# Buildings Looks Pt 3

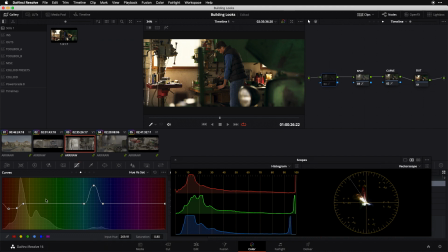[7:54]
and now as i begin to dial that in i'm going to on off my work again start to look at where i'm netting out with everything and it's worth noting obviously that as i do this i'm looking at the net on off of all of the adjustments that we've made today here in
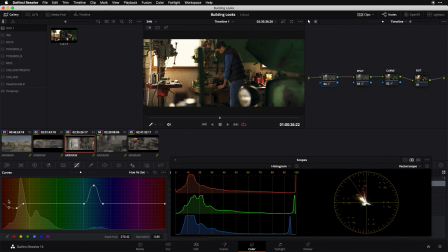[8:09]
our color palette but i actually like this because you're going to find that these tools have a tremendous amount of crosstalk and interaction so it doesn't do me that much good to tune these things individually without looking at their net results I really want to see everything combined together and begin where I
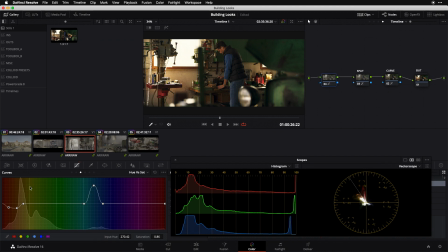[8:27]
started and then look at where I've landed and see whether I actually like where that conclusion has drawn me and looking at it that way I feel like I pulled a little too much color out of his skin so I'm gonna bring that back a little bit and maybe go a little bit further with desaturating my reds, like so. And I think I'm well on my way.
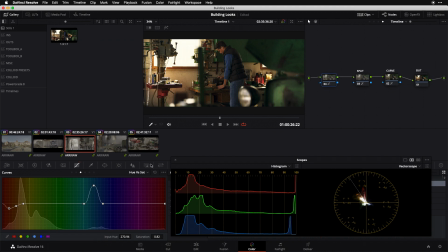[8:45]
I've got a good set of hue rotations, I've got some nice hue saturation shifts that I'm doing here with my hue versus sat. And then one final thing that I'm gonna do is I'm gonna go to my hue versus lume, and I'm gonna look at dropping the luma of a particular set of hues.
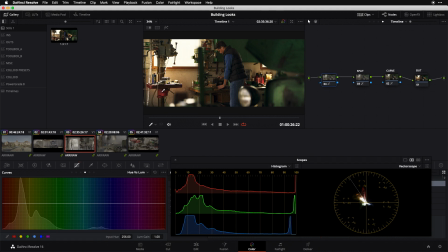[9:03]
And specifically what I'm looking at is again this red hardware and these red canisters. They look better than they did before, but I feel like I can add some more depth and dimension and some more kind of filminess to this look by dropping the luma of these hues.
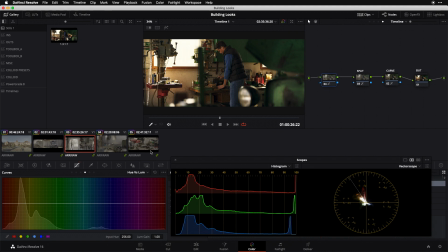[9:19]
I don't want to drop the saturation. I just want to drop the luminance. I want to feel a little bit deeper with them. So once again, I'm going to sample some pixels over here and I'm going to see how I like it. If I take my control point and just drop things down a little bit, get a little more filmy,
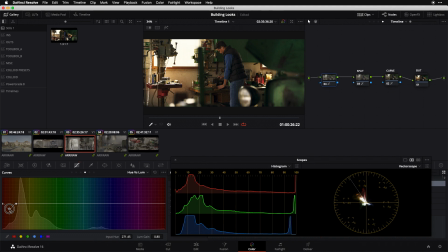[9:34]
a little deeper with it like so and i think i'm really digging that so once again i want to turn the net of this palette node off and back on and i think you can see that i've really started to refine a nice color palette for my image you can see it visually here in the image i definitely prefer
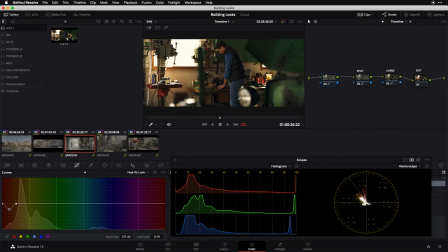[9:53]
having this on i like what it's doing globally to the color palette but you can also look at the vector scope and see that I've got more unique separated vectors poking out of my sort of central mass of the vector, which is a good way of kind of getting a gut check on how your color separation is doing.
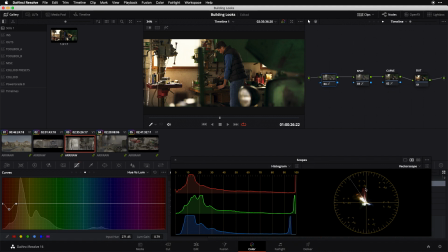[10:12]
The more you can see individual vectors popping out here, generally speaking, the better color separation you've got, which is a huge part of pleasing the human eye. It makes the image more legible. It creates color harmonies like we're getting here between our warm and our cools. it's just a really nice thing to be mindful
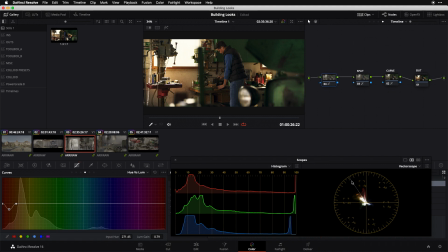[10:31]
of and to seek out when you're creating looks and as you can imagine as you can see with what I did today there's a million ways to do this it's very subjective it's very dependent on your vision for the particular project you're working on but this is a procedure a workflow a system
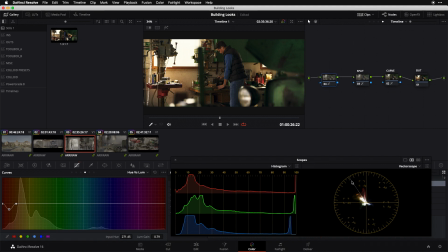[10:47]
that you can employ for whatever look you're building this is a great order to go in build your contrast curve set up some split toning if you like it, and then finally really spend some time fussing over the overall color palette of your image. Where should reds live in terms of their hue and saturation and density, their luminance?
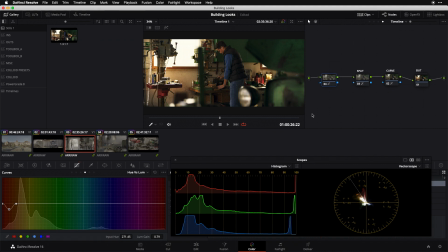[11:06]
Where should skin tone live? Where should green? Where should blue? All of the dominant colors in your frame, how are you articulating them and how are you sweetening them and defining them and separating them from one another?